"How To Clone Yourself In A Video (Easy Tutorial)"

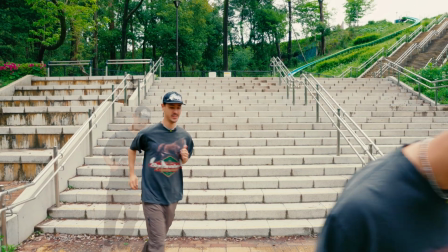[0:02]
That's called the clone effect. Let's break it down. All right, so that effect might seem a little bit complicated, but it's actually really simple. It's just a clone or a hold frame effect of movement. Specifically, this time I was using myself,
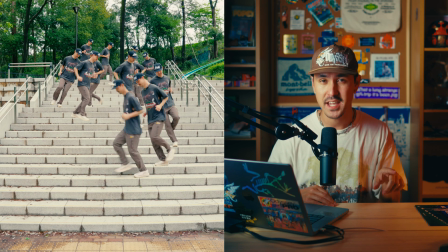[0:15]
just walking along a path along stairs and then duplicating and freeze framing myself as I walked through the actual motion. Let me simplify everything and break it into the shooting and editing portions of the effect. So first, let's talk about the actual shooting part and how you should set up your shot.
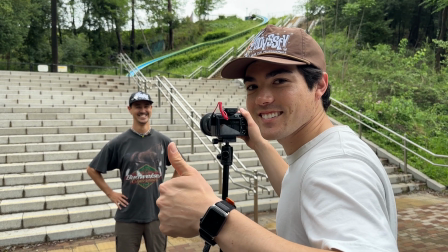[0:31]
So for this effect, you wanna make sure that you use a tripod and lock off your shot so that it doesn't move as you're shooting.
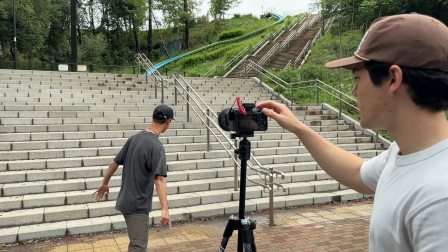[0:37]
And for this, I think I was at like an F10 aperture. Essentially, because you have at the end, I come kind of close to the camera.
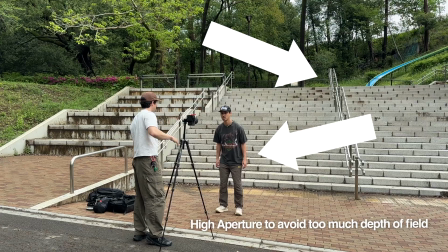[0:45]
I want to make sure there's not too much depth of field in the overall image. So for this, I chose, I think, F10.
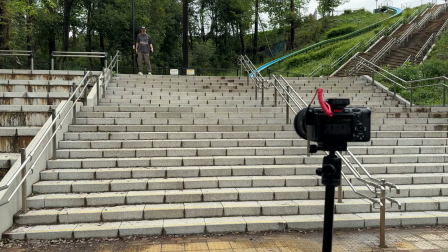[0:50]
And basically, all you want to do is find a location that has a good amount of either vertical variation,
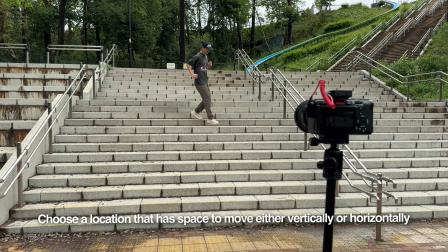[0:56]
or if you want to do this effect horizontally, just make sure that you have space where if you duplicate yourself or duplicate whatever object that's moving,
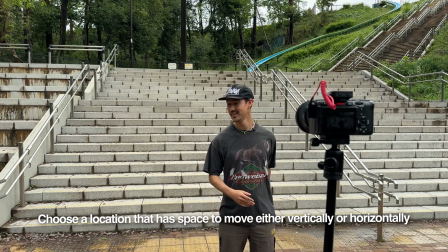[1:04]
you can see the actual paused frames. So that's the reason I chose the staircase. The staircase is just a random one in a park we found, and I thought it'd be cool to start at the top of the stairs and run down the stairs. I tried to make sure that I went left to right, try to give a lot of variation in the movement so that the actual effect would look interesting in the end. Again, when you decide to use this effect, you don't necessarily need to use it on a person. You could use this on objects, animals, or just various different things. Just keep in mind that you need a locked off frame to make the editing a little bit easier. So once you have your shot, let's hop into the editing software and talk about the actual editing process.
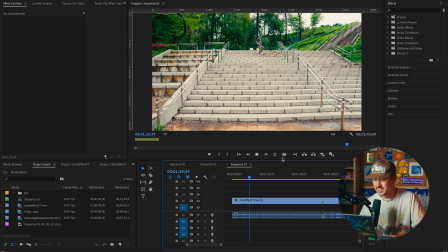[1:36]
All right, so this is the clip that I have in its entirety. And as you can see, nothing crazy. We got a locked off shot again, and I'm just walking or jogging here, left to right. And I started at the top left and I wanted to end in the bottom right to give some variation, just so I could see this extra area here, which is where we're gonna duplicate ourselves.
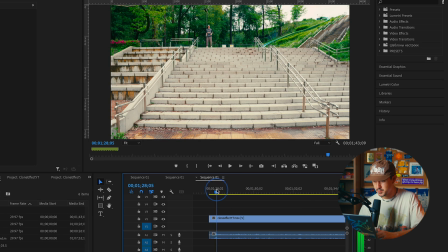[1:53]
So the first thing that you're gonna wanna do is you're gonna wanna pick where you want your first duplicated frame to be. And essentially the way that I make this easier for myself is I go in and in Premiere Pro, you have a time code here.
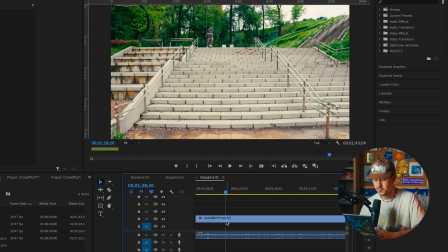[2:06]
I've decided that, hey, I want to duplicate myself or freeze myself every, let's say, 20 frames. What I like to do is create a consistent integer or time between each frame, just so that when you speed ramp it later or do whatever you want, it just looks a little bit cooler.
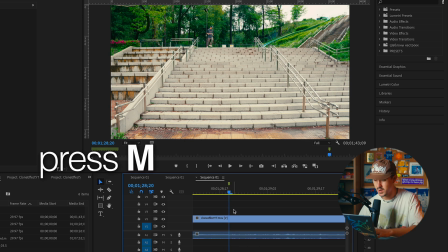[2:23]
So two things that I do here are A, I go ahead and press M, or I create a marker just so I know where I took this freeze frame from. And next thing I'm gonna do is I'm just gonna press export frame.
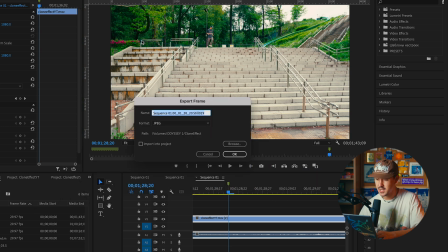[2:34]
And when you press export frame, what it'll do is take a screenshot of the actual image that you have on your project, and it'll create a JPEG of this actual freeze frame. And I'll explain why I'm doing this in a little bit.
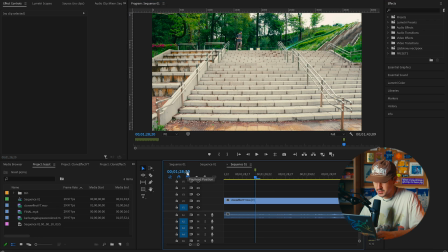[2:47]
So I'm press OK. And what I'm going to do now is I'm going to go over 20 frames. You can do this manually, but I just like to go ahead and add 20 frames here. Next thing I'm gonna do is press M again, and I'm taking another frame here. And I'm just gonna continue this. Let's go 1, 2, 3, 4, 5, 6, 7, 8, 9, 10.
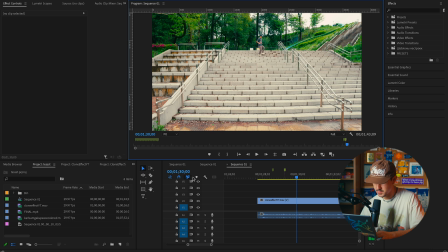[3:06]
1, 2, 3, 4, 5, 6, 7, 8, 9, 10. That's 20 frames. Again, press M, grab a screenshot. I'm gonna go across the entire thing here and create multiple markers and just screenshot every 20 frames across this entire video file.
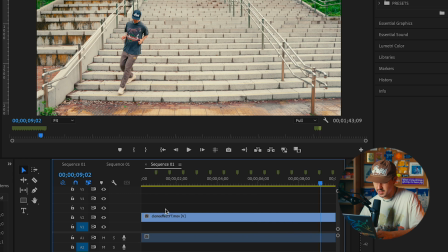[3:23]
All right, so once I have my 20 frames, go ahead and selected here. And as you can see, I've gone and created markers for every time that I've actually made a screen grab.
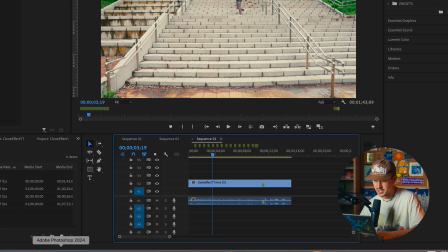[3:31]
What I'm gonna go ahead and do is go into Adobe Photoshop. There's a bunch of different ways you could do this.
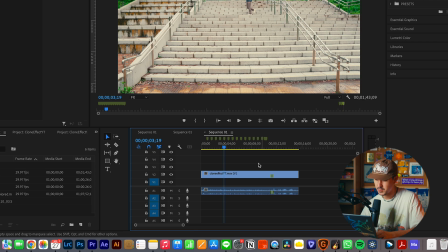[3:36]
What you could do is you could go ahead now and just rotoscope yourself out and add frame holds. But the way that I like to do this is it's just easier for me.
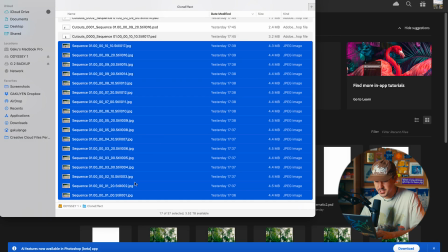[3:44]
You go into Photoshop, you'll see here that I have all of my images, and I'm going to go ahead and select the first one.
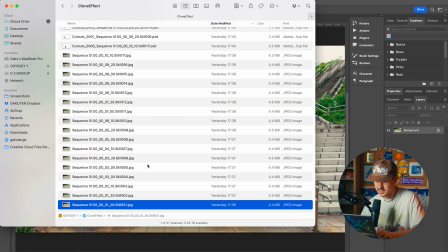[3:50]
I'm just gonna drag it into Photoshop. And what I'm gonna go ahead and do now is go ahead and select and drag the rest of our stills on top of this.
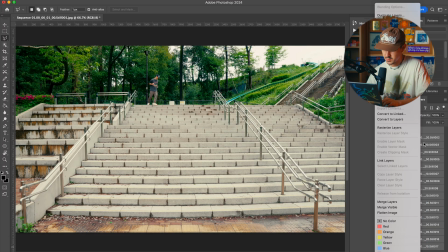[3:56]
Next thing I like to do is make sure that you're rasterizing. What I've done here is just selected all layers, rasterize them.
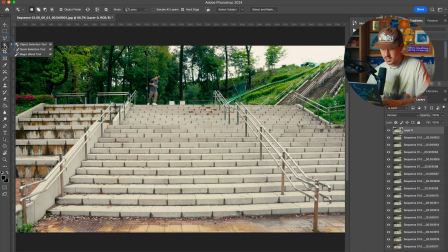[4:02]
The next thing I'll do is I'll go ahead and click and drag and make sure that you're on object selection. And what I'm gonna do is I'm gonna select myself here.